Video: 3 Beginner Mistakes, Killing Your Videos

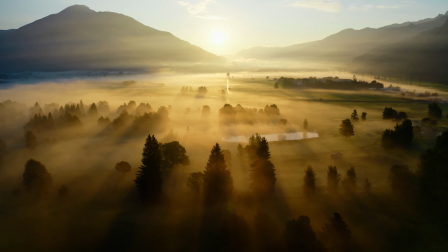(0:00)
Video is an art form, and art is subjective. Videographers, filmmakers,
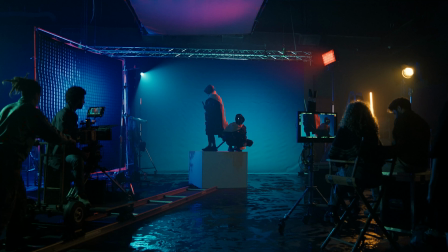(0:07)
cinematographers, editors, and content creators all have different views on how video content should be produced. However, despite all their differences in opinion and differences in style, there are still three video basics that they all still use to create their art.
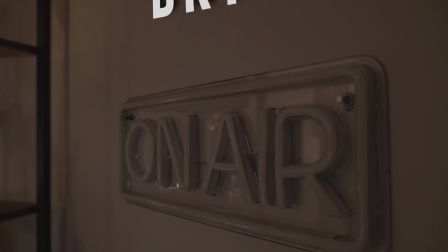Hello, my name is Brian and I have been a professional videographer for broadcast television news for about a decade. And I have shot, edited, and watched some amazing videos in these 10 years. But I have also shot, edited, and watched some truly terrible videos over these years. Now, what makes these videos really terrible? Well, they were making one or two or possibly all three of these crucial video mistakes.
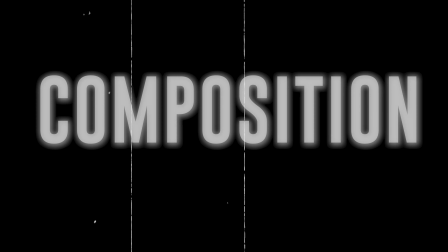(0:56)
Let's get to it. Well, mistake number one is your shot composition. Before you hit the record button, I want you to look at your camera screen and tell me, is what's in frame making sense to the narrative that you're trying to tell?
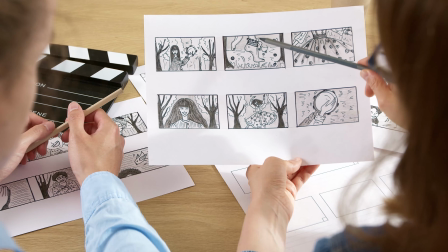(1:09)
This is why every shot in a film is planned out so carefully so far in advance. Now, of course, you're probably not making a film, but even with your video, you can still plan out your basic shots.
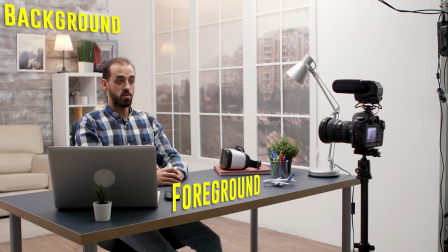(1:20)
Things to check while you're composing your shot are the background, your foreground, the position of your subject, and the position of the camera to your subject.
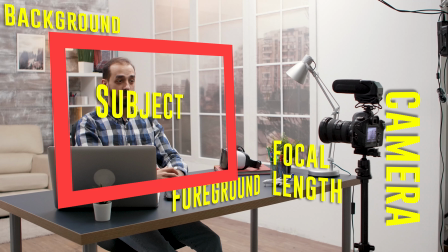(1:29)
Also the framing of your subject, as well as the focal length that you're using to film your subject. So as an example of shot composition, let's talk about our shot that we're in right now.
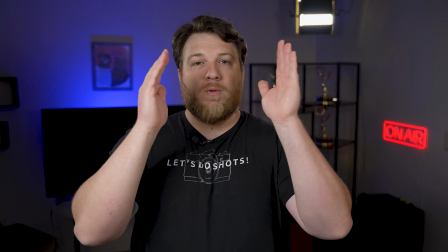(1:39)
It's a typical YouTuber talking head shot. I got my camera placement front and center, directly in front of me, eye level.
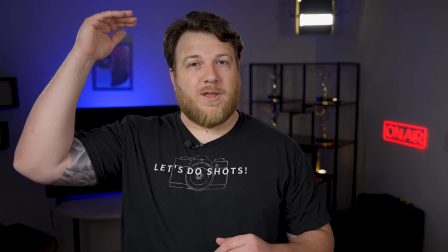(1:47)
That way I can be relatable to you, the viewer. I had the appropriate amount of headroom. If I had less headroom, I'd be cutting off my head.
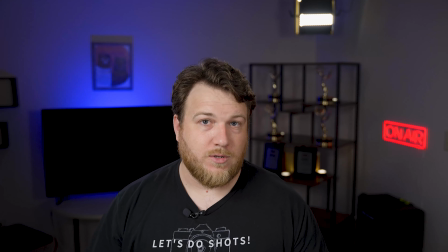(1:54)
If I had more headroom, I would just look short. So let's look at the subject's placement here in the frame.
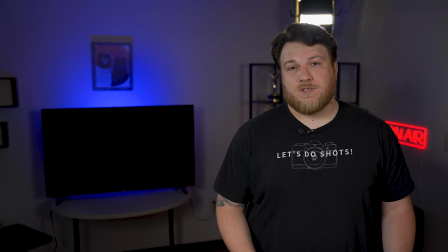(1:59)
I am standing front and center, looking at you directly. If I was standing off to the side like this, you would almost expect some kind of graphic or someone else to appear in the shot with me.
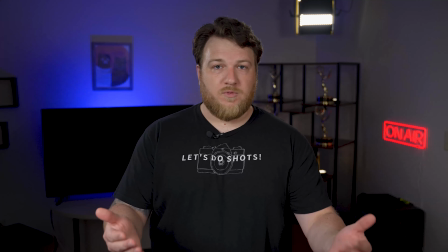(2:08)
So for this instance, I want to be front and center, like we said before. Now my eyeline is directly into the lens, so I can talk to you, the viewer.
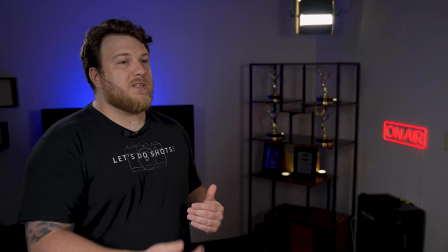(2:15)
However, if I was looking off to the side of the camera, you would almost think that someone is interviewing me, like in a documentary or a news story.
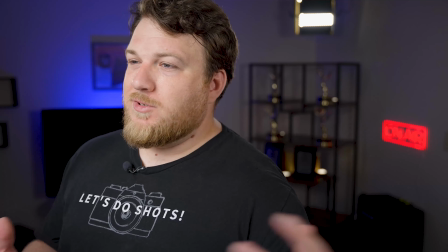(2:21)
Now, also on that same note, I've been noticing a lot of documentaries filmed just like this,
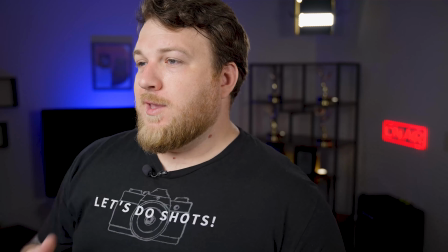(2:27)
where they're looking off into their interviewer, and there's a lot of dead space right behind their head.
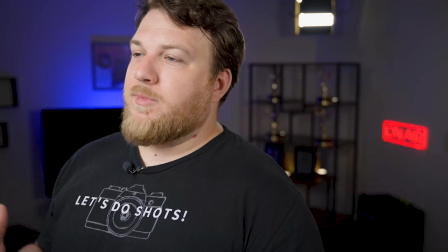(2:32)
Now, I don't know what kind of artistic art form that is, and that's something I personally don't agree with,
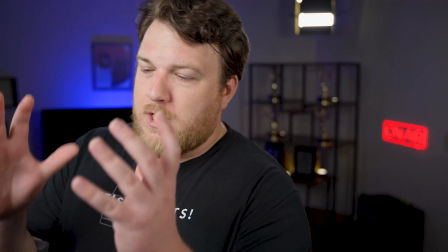(2:37)
unless I'm talking about something that's uncomfortable, because this shot just naturally makes people uncomfortable because it's almost like a horror movie.
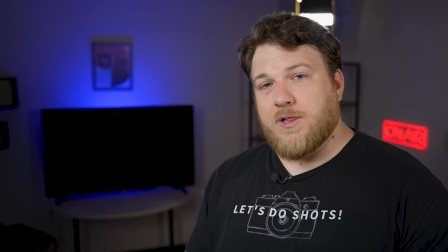(2:45)
You almost expect something to appear right behind them. Now, the reason a lot of interviews are shot like this is because it's just more comfortable.
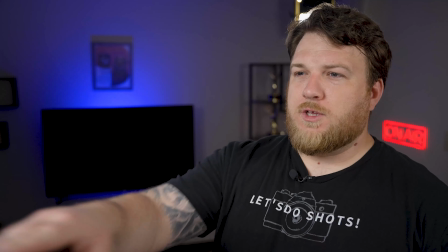(2:53)
You're seeing a leading line coming from the eyeballs, going off screen to the interviewer, and it just makes you feel like you know the dynamic.
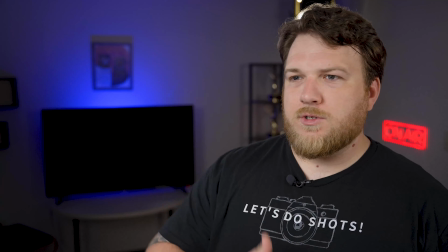(3:00)
There's someone off screen asking questions. This person's talking about their events, their stories.
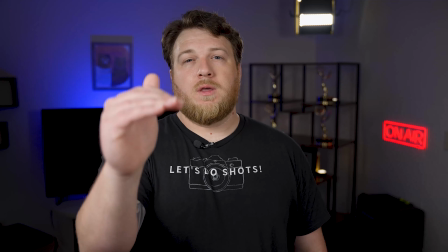(3:04)
Now again, my camera is just about eye level with me, because it seems more relatable, seems more trustworthy.
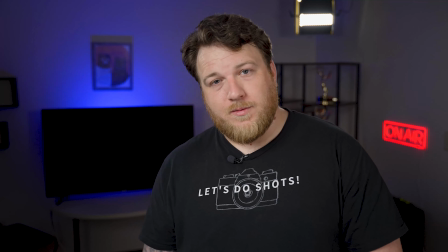(3:12)
Now, if we were to lower the camera, it would almost feel like I am above you.
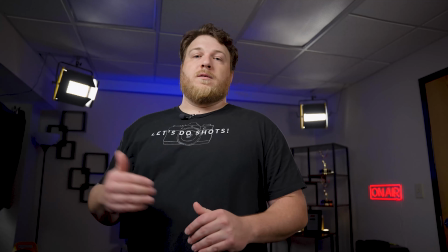(3:17)
I think myself higher of you, or you think of me higher than you. Or you think I'm a superhero who just saved your life.
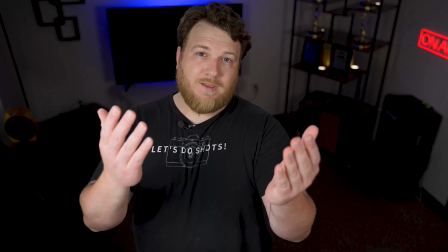(3:26)
Now, if the camera was higher than me, then obviously you would be the one in power.
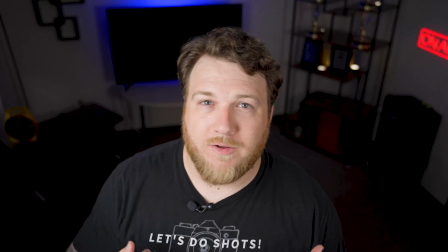(3:31)
You would almost be looking down to me like you're my parent talking down to a child misbehaving. Next, let's look at our focal length, or our zoom.
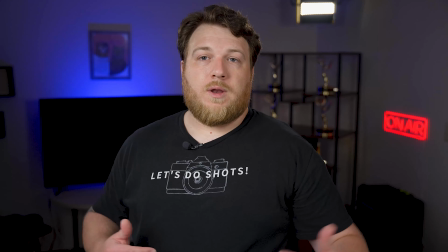(3:38)
Right now, I'm kind of
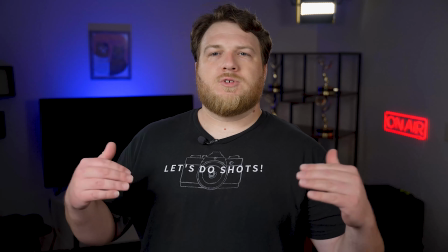(3:41)
a close shot, but also a little bit more of a medium shot. This is your standard kind of upper body headshot, talking head.
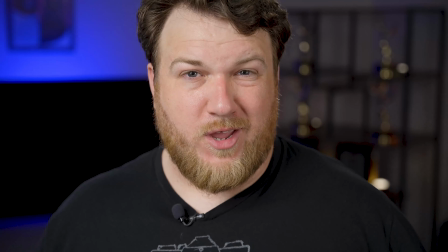(3:47)
Now, with this zoomed in a little bit more, it's going to be more of a tighter frame. It's going to make me look more cramped and uncomfortable.
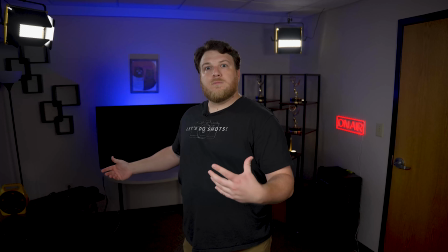(3:53)
Now, with this zoomed out, this isn't terrible, but for me, it leaves a little bit too much empty space.
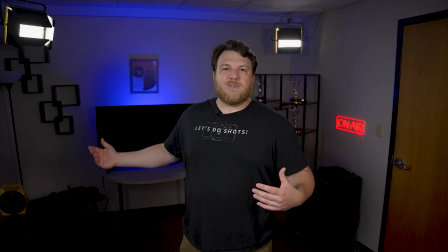(3:59)
I'm filming this in an office that doesn't look super fantastic.